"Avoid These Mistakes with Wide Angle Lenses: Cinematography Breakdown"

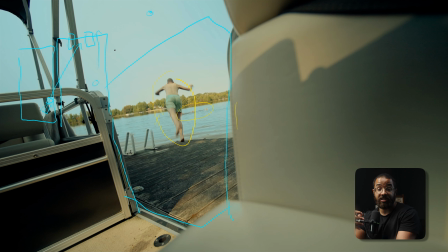You have to kind of put them in the right place as a cinematographer and make those suggestions like, hey, I think that we're going to have more interest here because the room is going to be larger and everything is going to feel larger. And we have a lot more opportunities to build a story within this rather than just the actors blocking.
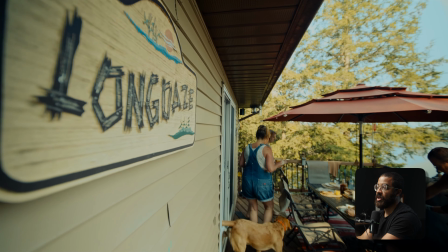The last thing I want to talk about when it comes to using wide angle lenses is how you add motion to that.
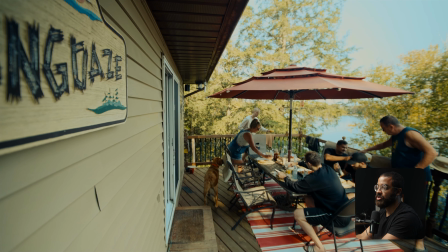And I love to use a wide angle lenses, handheld and just running through a scene to get the most dynamic movement.
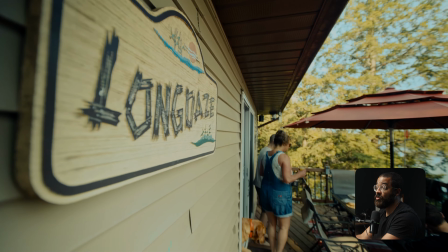And that works a lot.
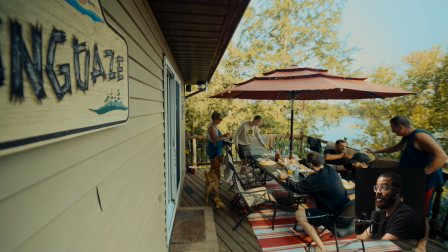But a lot of people are scared to use pans and tilts in their shot because it's so wide and you're already relying on so much of composition.
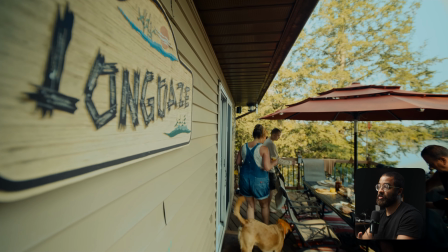How can I move that? Because I'm already perfectly composed to get the shot.
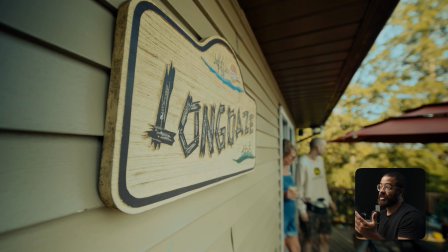If I just look at this here, it's just like I would back up and then get the sign in focus as well as get the breakfast that's going on here
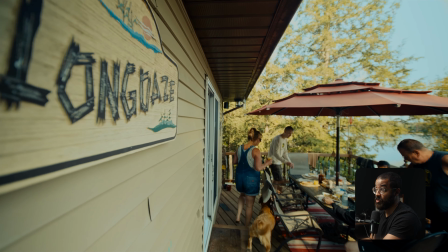but i wanted to give you a showcase on how i use motion and wide angle lenses specifically for commercial work this is a
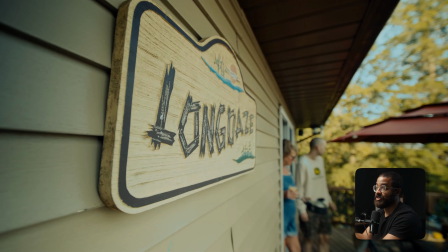very commercial feeling and establishing shot and wide angle lenses are usually
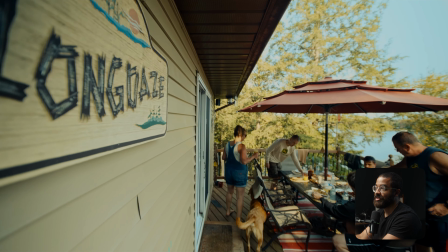associated with commercial work and yes i wanted to get this motion towards
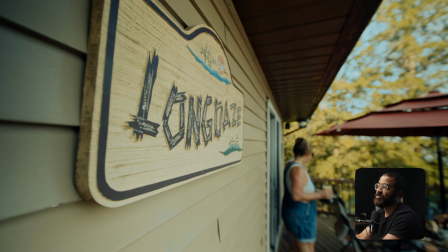the table here to tell the story that we're in this cottage called long days and everybody is enjoying a nice beautiful breakfast in the sun but i could just
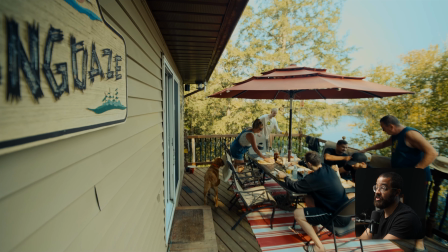do a simple pan and scan and just go across the image while everybody's sitting there or do a simple tilt up but that is generally really not enough when you're trying to catch a viewer's attention and make this feel larger in life and the way I did that is a technique I love
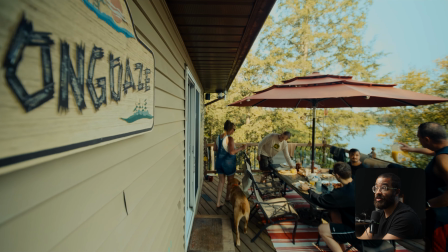to use which is called motivated movement it's the same thing with motivated light with the sun and putting another light in there my movement from the camera
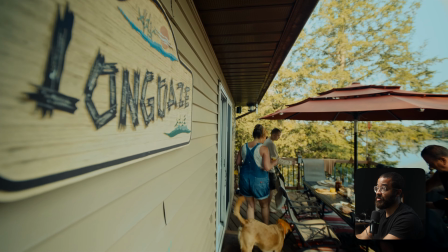is motivated by somebody's action in this case it's the female talent coming from the cottage as well as the dog following that that just entices this
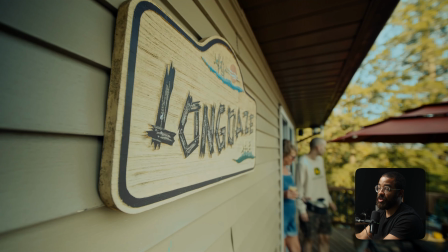movement to happen over here. I wanted to have a close-up on the sign that made it feel larger than life,
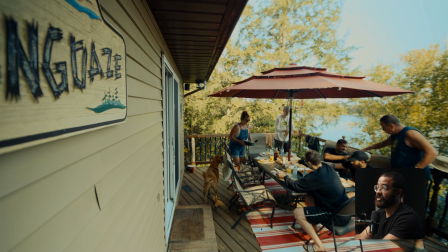but also establish a nice breakfast and a nice really meal that's happening over here.
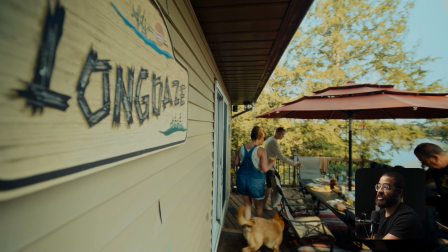And I wanted to pan across that and I'm like, ah, I need some movement here just to make it feel more natural and just more exaggerated.
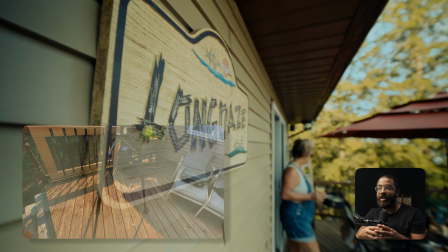And I feel that this helps a lot and I love to do this technique in my work. I feel like the most intimidating thing when it comes to setting up an establishing shot or a wide shot,
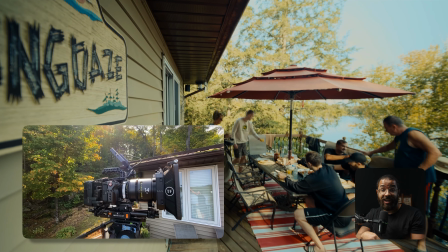and especially going on a lens this wide, is that you're going to be seeing everything in frame.
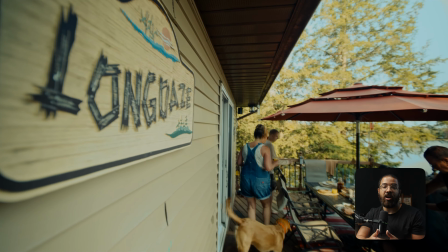And you have to basically cheat a lot more. You have to do a lot more. And you basically have to set up a lot more because you're seeing so much.
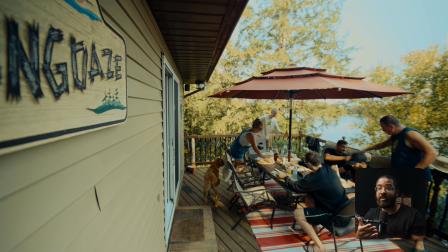And this is something that I was very scared of and very not confident in because there was so much work that I had to do.
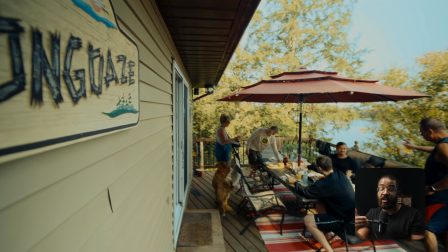One thing that I realized is as a cinematographer, the first line of defense or tool in my toolbox is learning how to compose,
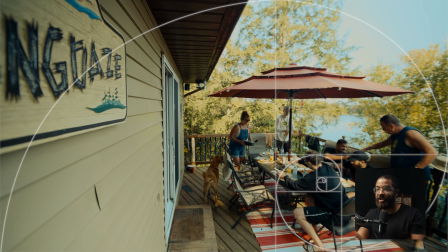learning how to use the basics when it comes to a golden ratio or the rule of thirds, or just using those tools to give you a pleasing image off the start that you can work with, that you can start getting excited about.
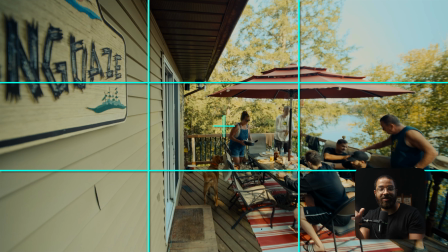If I just started center framing everything and not using the rule of thirds or putting anything in the bottom third, it would get very intimidating, very fast and everything would break down. So I like to use composing as the first line of defense and these techniques specifically, and I hope these can be applied to your work. If you guys are interested in videos like this, where I break down focal lengths as well as techniques, let us know in the comments below. Subscribe for more, and I'll see you in the next video.